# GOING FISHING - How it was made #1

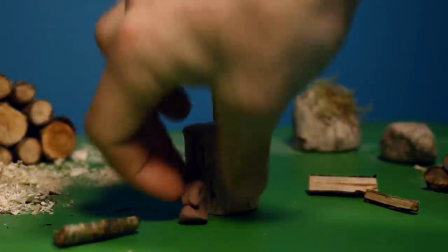And then it's just the same principle as before in Photoshop,
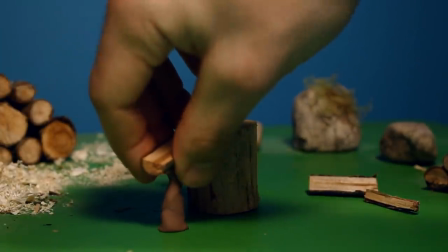to make the clay disappear and make the small piece of wood fly.
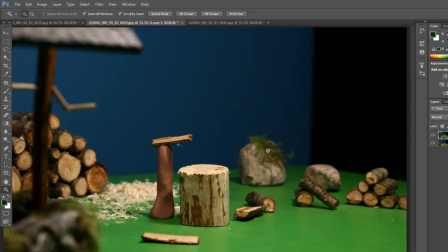So one layer with a small piece of wood and the clay, and one layer without. And then you can just erase the clay and the shadow of the clay to make it look like it's flying.
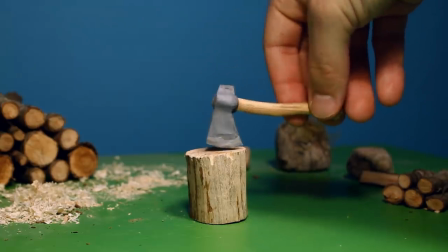To make the axe look heavy, I had to make it drop off the chopping block like really fast.
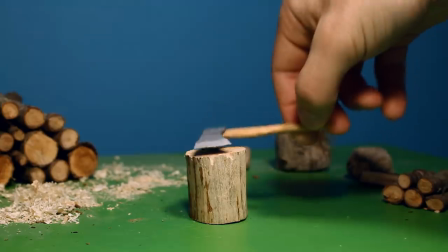And to make things look fast in stop motion, you have to make big changes between frames.
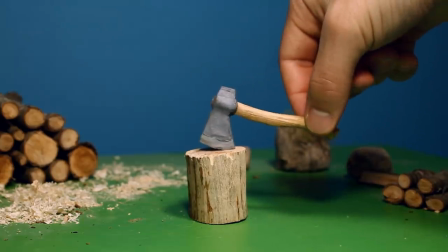So the first frame of the last part will be over here somewhere after I split the wood.
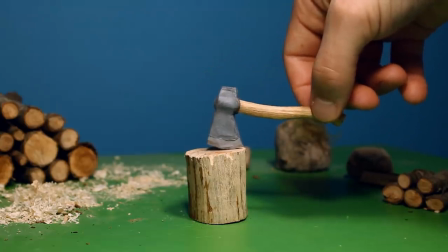So first frame, and then I moved it across the chopping block like this,
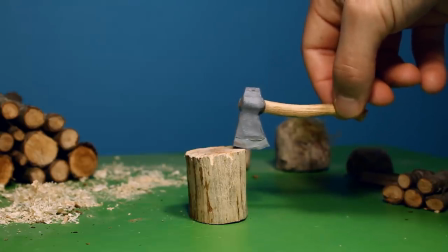frame by frame, just a couple of millimeters of change between frames.
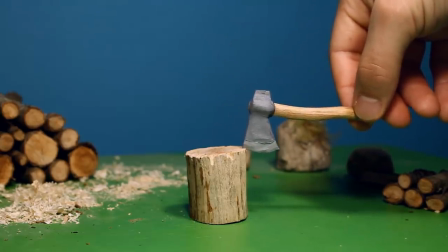And then right at the edge over here, it will be a big change in movement.
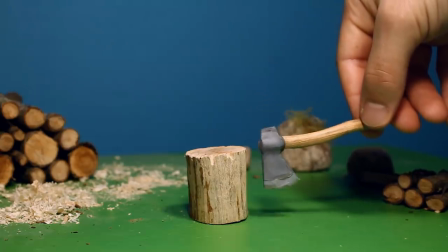So from here to here in one frame.
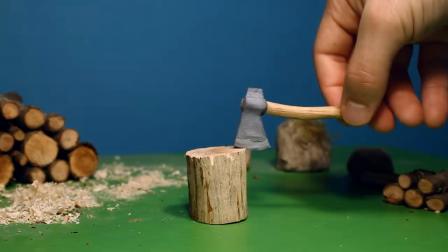So kind of like, hold up, frame, frame, frame, and frame.
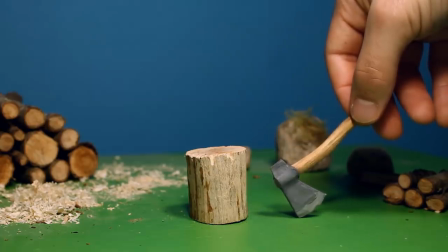And then, whoop, frame, and frame. And if you look at my handle and the head,
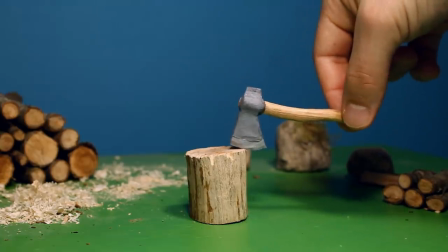the head will just drop down and the handle will stay in place to make the head look heavy.
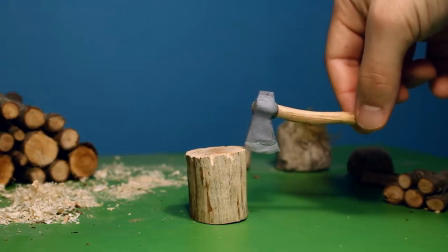So frame, frame, and frame, and then look at the handle and look at the head.
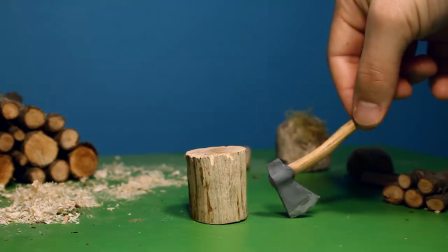Whoop, frame, and frame. And that's about it.
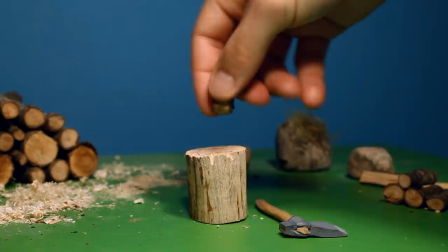So we can try to put all these three parts together, like in the first sequence.
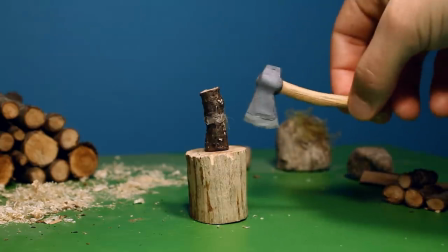So we have the axe wing. Oh, like so.
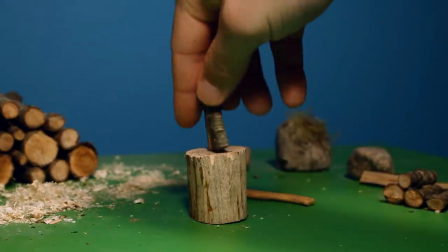And we have the wood splitting. Whoop.
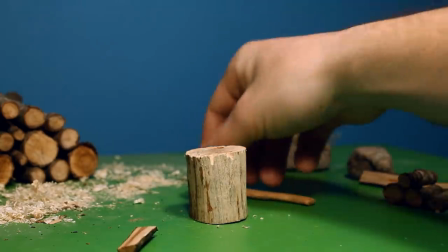Like so. We can try one more time.
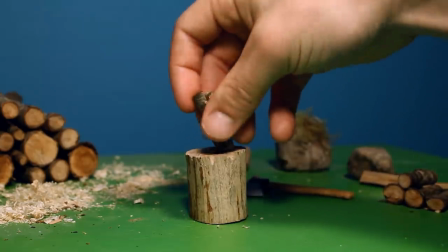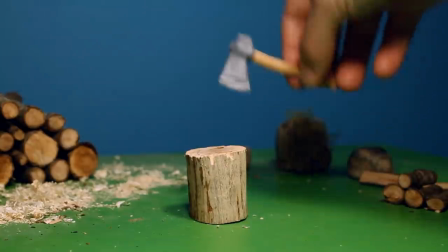And we have the axe dropping off the chopping block.
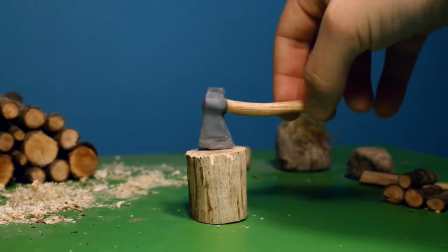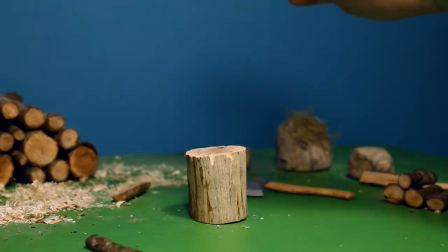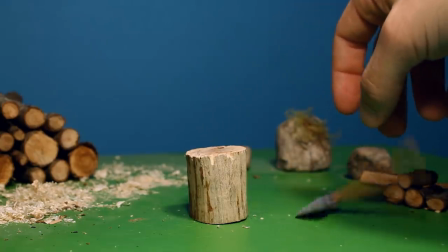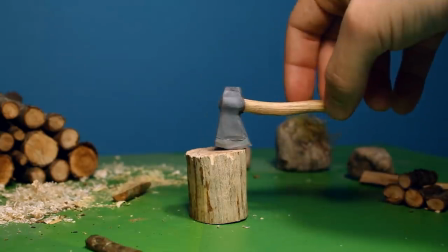So that's everything actually for
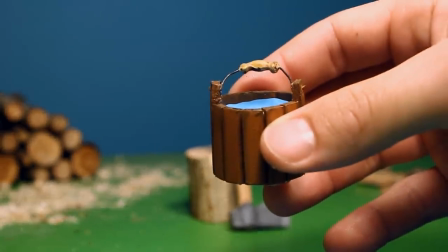this video,
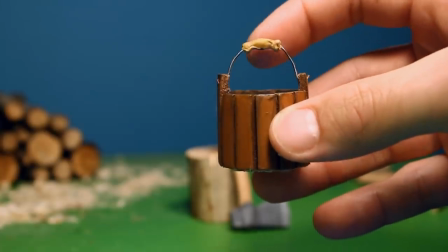and if you liked it, you can tell me, and I will try to make a part two where I show the water animation,
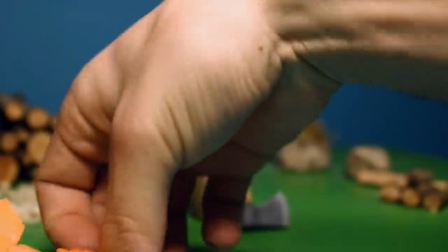and I can try to show you how I made the fire as well.
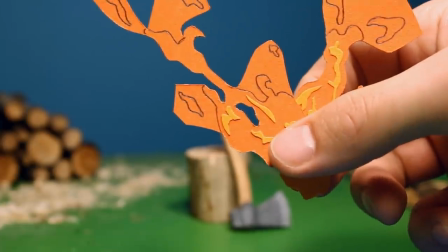So I hope you liked it, and I see you soon, okay? Bye!